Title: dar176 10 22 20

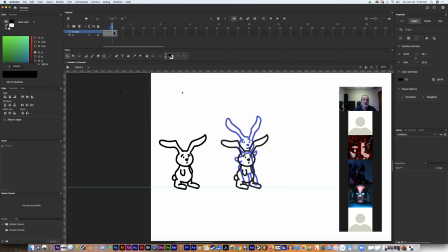[63:41]
And then 6. And then 7. Okay, so once you've reestablished your animation over on the right side here,
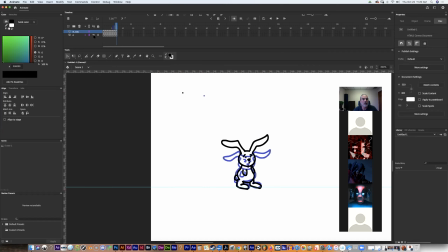[64:02]
you can turn off the eyeball on the first layer because that's just a little distracting. Turn off your onion skin. Go back to the first frame. Now, what we need to do is we need to basically insert
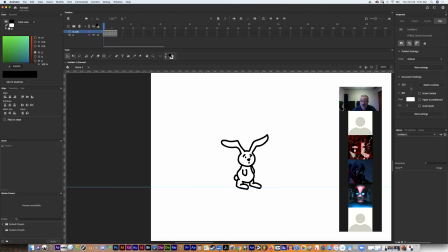[64:17]
one blank keyframe between each one of these existing frames. So instead of 7 frames, this is going to end up being 14 frames long. So the easiest way to do that is to click on the second frame
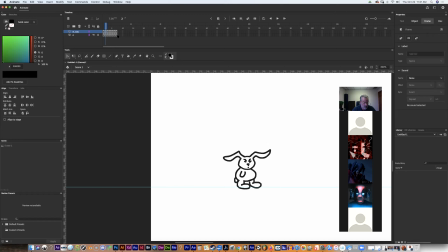[64:33]
of this top layer here, hold down your shift key and click on the end frame. And so you got all those selected. Then click on any of these little black dots that are, in the frames and move the whole shoot and match over one to the right.
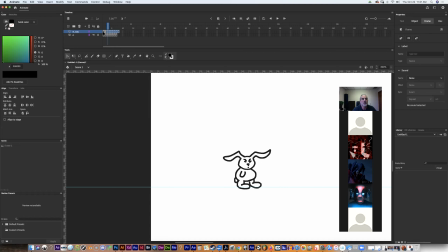[64:48]
Now what that'll do is it'll make it so that this first frame stays on the screen for 2 frames. Okay, now then to move the next set, we have to leave this one, which is the second frame, the second dot alone.
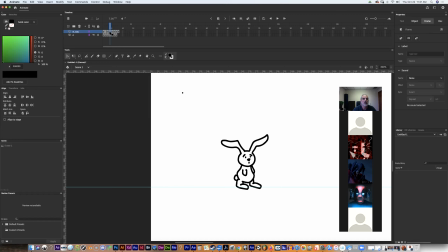[65:03]
So we can hold our shift key down and click on that. Oh, that didn't work. Okay, I'm gonna hold my shift key down and click on everything except for the second dot. Click on that whole shoot and match and move it over one so that now the second one goes for 2.
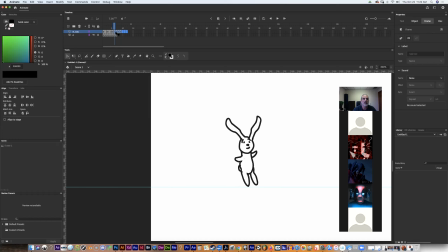[65:18]
Okay, you can also drag your mouse like a marquee and drag a selection of these frames. Now I'm going to grab everything except for the third one and move it to the right. Then I'm going to grab everything except the fourth one and move it to the right one. Everything except the fifth one.
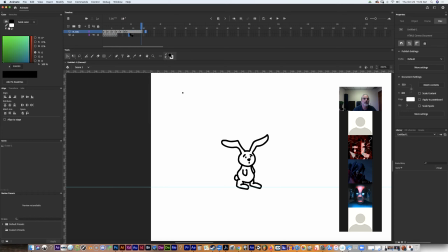[65:40]
And then I'm going to move just the last one to the right one. Okay, so now everything is on the stage for 2. I've got some extra frames here, so I'm going to highlight everything
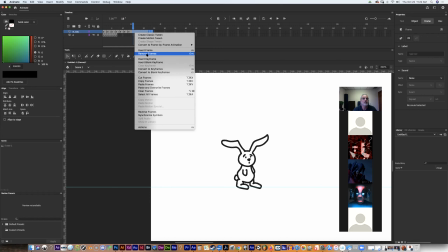[65:59]
and except for 2 frames at the end there and do remove frames so that this last one stays on the screen for 2 as well.
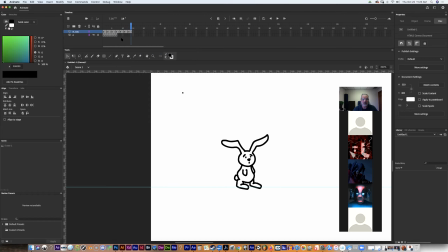[66:08]
Now, because this one is 14 and this other one is only 7, we're going to have to duplicate the bottom one and put those 7 frames in at the bottom
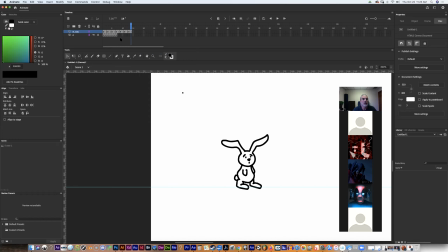[66:24]
of this one, the second, the bottom frame. So I'm gonna turn on my eyeball for that and uncheck the lock. I'm gonna click on the very first frame of the bottom frame or the bottom layer,
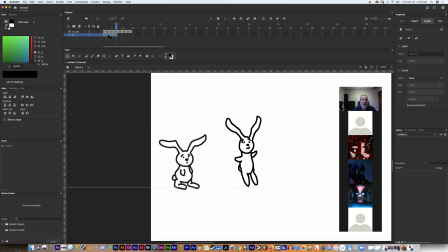[66:39]
hold my shift key down, click on the very last frame that has something on it, right click and say copy frames. Then I'm going to click on the first empty frame after all those frames, right click and do paste frames.
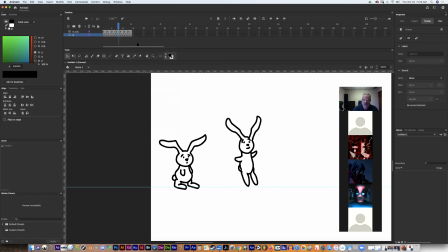[66:53]
And it pastes in all 7 of my frames. So what we have now is the bunny on the left is essentially does twice as many jumps as the one on the right. He's moving twice as fast because he's moving at a rate of 1 movement per frame.
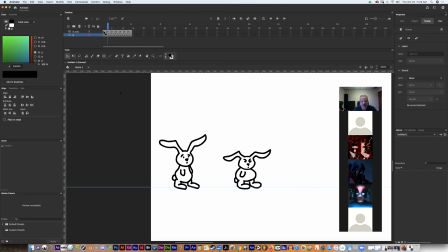[67:12]
But the bunny on the left is moving in 2s. And so theoretically, his jump should be smoother and possibly look a little better than the jump of the bunny on the left.
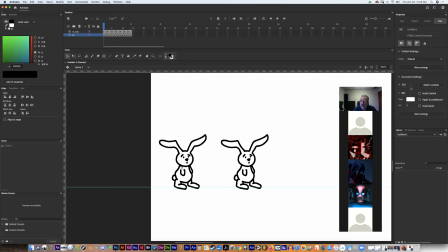[67:27]
And also the bunny on the left is going to have a more frenetic jump because he's jumping twice as fast. So let's see what that looks like.